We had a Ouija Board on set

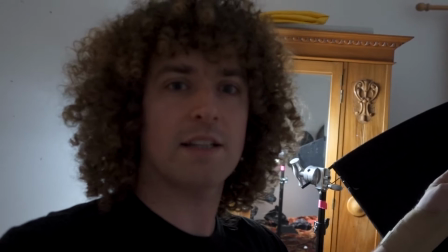4:14 And we are flagging it off with my Westcott fast flag. And when we started it was daylight so we had to bin bag the windows.
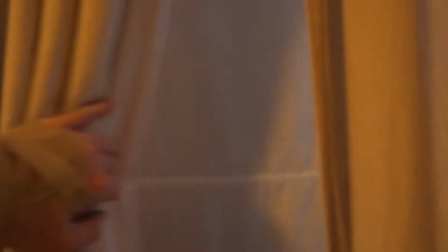4:23 Right, now we've got to light this room. It's daylight outside so we've bin bagged the windows.
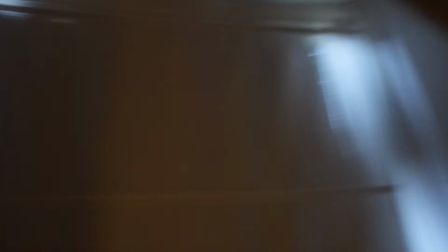4:31 Filmmaking 101, loads of light leaks there. Get back to work.
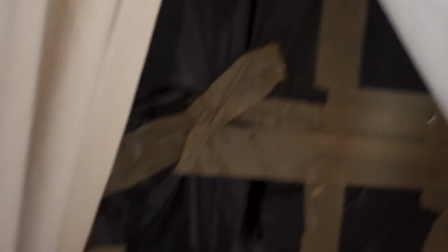4:38 The window is properly gaffered up.
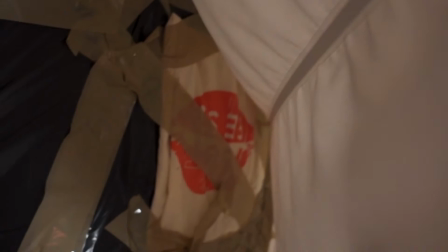4:44 You've put a tote bag on it.
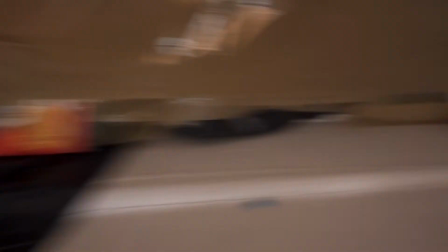4:49 What the hell? I don't know. We've got a book in there.
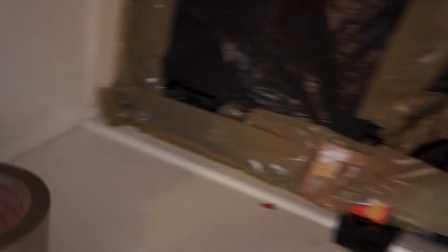4:55 We've got a tote bag. It's done a job though, isn't it? Good job and about three rolls of tape. and I've had all sorts of grip equipment holding my F&V 300 with black wrap to add some contrast and shape to the walls.
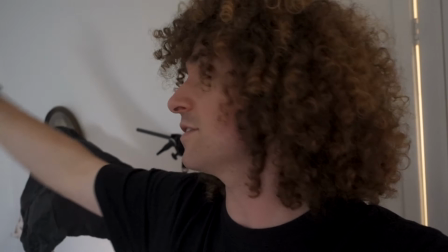5:11 It's been a tough one because there's so many white walls in here just any sort of light bounces off and
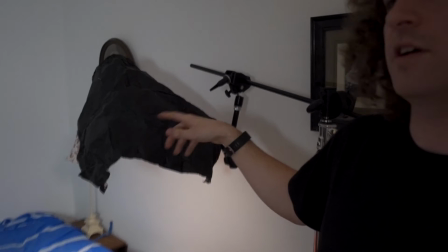5:18 bounces around and really fills the room so that's why we've really had to control it with black wrap and flags.
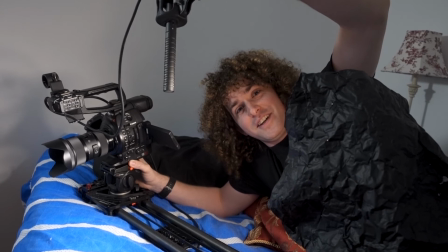5:25 These are the situations that you have to get yourself in for indie filmmaking.
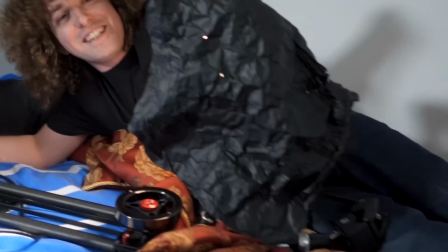5:29 I'm balancing the light on my leg, I'm holding the camera with my right, I'm taking Sam with my left. Spot on.